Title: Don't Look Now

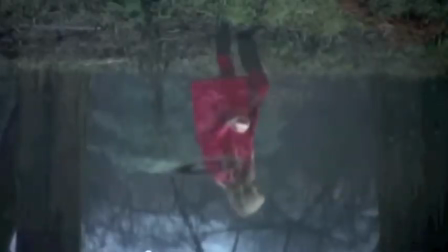12:22 Alright, and that little weird electronic thing there, that's signaling that something really terrible is about to go wrong. Notice here that you see the little girl, she's inverted in the water. Again, water is a huge thing with this film. And it's basically telling us in this shot that the water is dangerous.
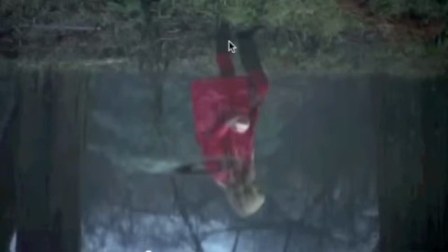12:42 Beware of the water, okay? Very easily could have tilted the camera up and shown her walking along the edge of this pond or lake or whatever it is. But instead, he's basically kind of foreshadowing that she's going to be submerged.
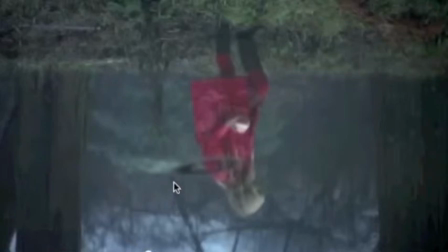12:56 You can also notice that the light has changed. The tone of the scene has changed just via the lighting. It was bright and sunny. All of a sudden, we have clouds now.
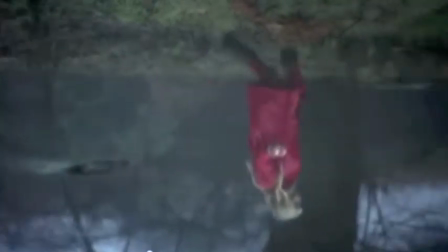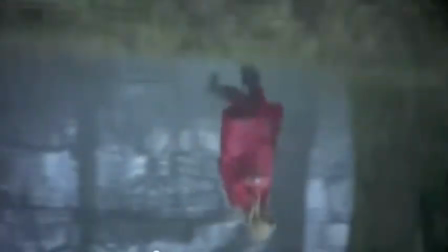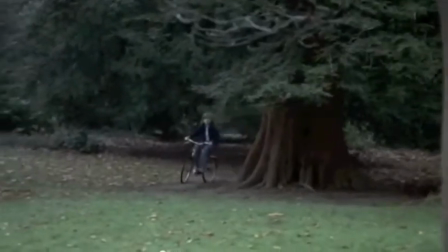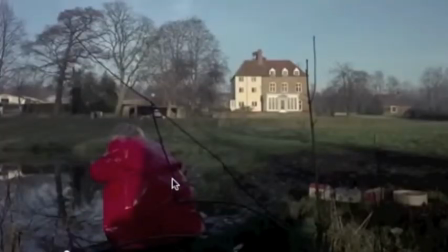13:23 Alright, now remember when I called your attention to this frame here, the shattered image,
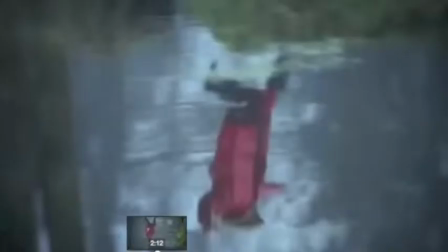13:31 well, take a look at how it gets mirrored over here.
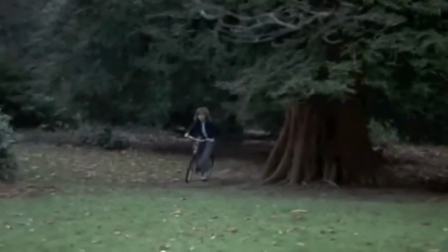13:36 So she's running along the water again, ominous. Here comes her brother on his bike, and all of a sudden,
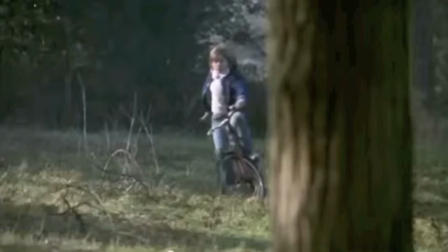13:46 we have literally the twin image of those branches earlier, alright? He rides over a piece of what looks like mirror, okay? So this idea of a shattered mirror, of a shattered image, of a shattered looking glass.
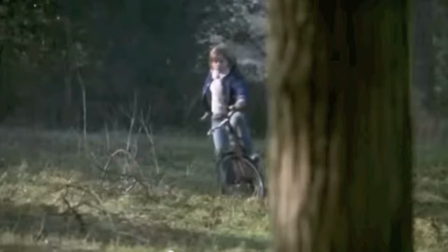14:01 And if you think about the magnifying glass and the projector earlier as kinds of looking glasses as well, that's the whole point here, is that your gaze, your eyes, what you use to observe things is really flawed.
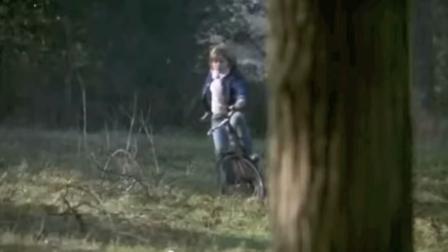14:16 You can't see everything under the sun. Alright, this idea that we are empirical beings is being shattered. Again, also that shattering of the image earlier with the branches indicates that perhaps the main subject of this sequence is also going to be shattered.
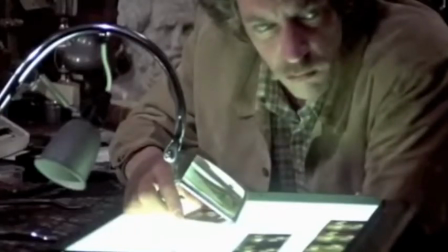14:37 Alright, keeping in mind the relationship of the little girl to the house and the little girl to her brother earlier on in this shot,
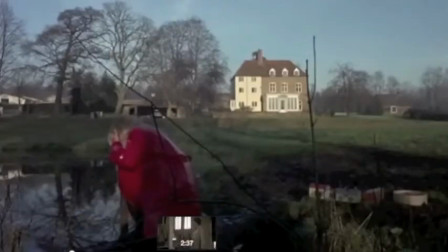14:47 right here, when we see the little boy fall down, right here,
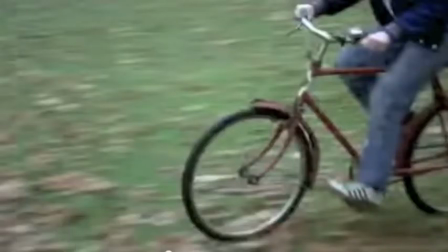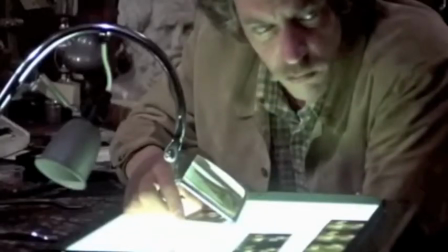14:59 We know that when Donald Sutherland looks up, he is not close enough to either of his children to have heard that breaking glass. So that begins to let us know something about his character. Perhaps he has a different way of seeing, perhaps he knows something that we don't,
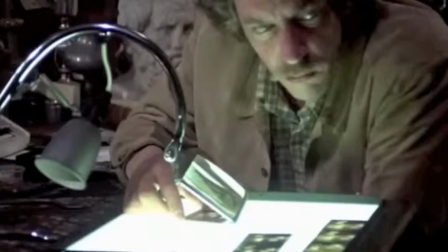15:17 or perhaps he's just in tune with kind of the supernatural, which is going to be a big theme in the film, which again I cannot stress enough. Your kids, if you show them this, will want to watch it. You cannot show it to them. They can wait till college for that.
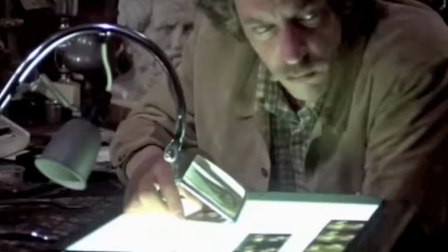15:34 But the idea here is that he has this sixth sense that has just been activated by this shattered glass.
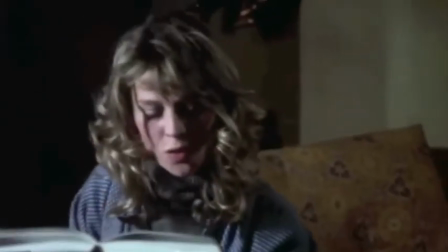15:41 Aha! Lake Ontario curves more than 3 degrees from its easternmost shore to its westernmost shore.
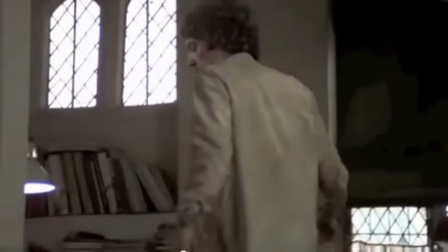15:47 So, frozen water isn't flat. Everything is what it seems.
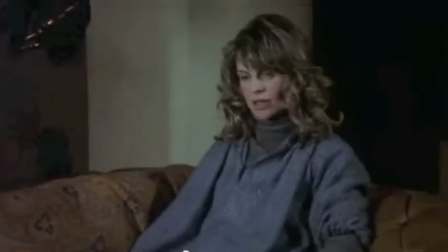15:51 And here Donald Sutherland, in the first 3 minutes of the film, basically lays out the theme of the film. Nothing is what it seems, alright? This is a film about mystery. It's, again, a film about the gaze, about how what we see is not necessarily what is true.
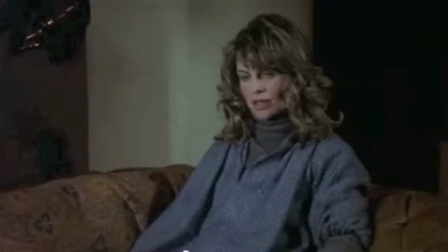16:07 And so he's basically admitted that in the first few minutes. Nothing is what it seems.
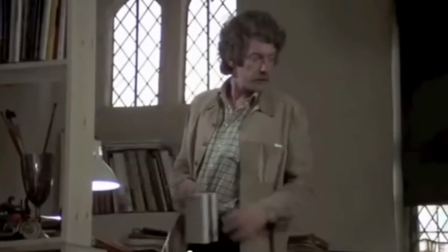16:13 I see. Did you put all the window slides together? No, I put duplicates in my tray.
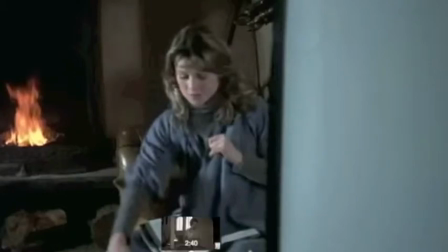16:21 Alright, again, this scene is all about mirroring. There's a couple of things that I want to call your attention to.
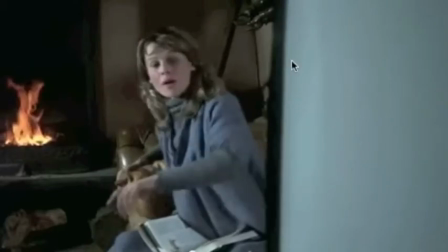16:27 Now Julie Christie is almost dominated in the frame by this blank slate.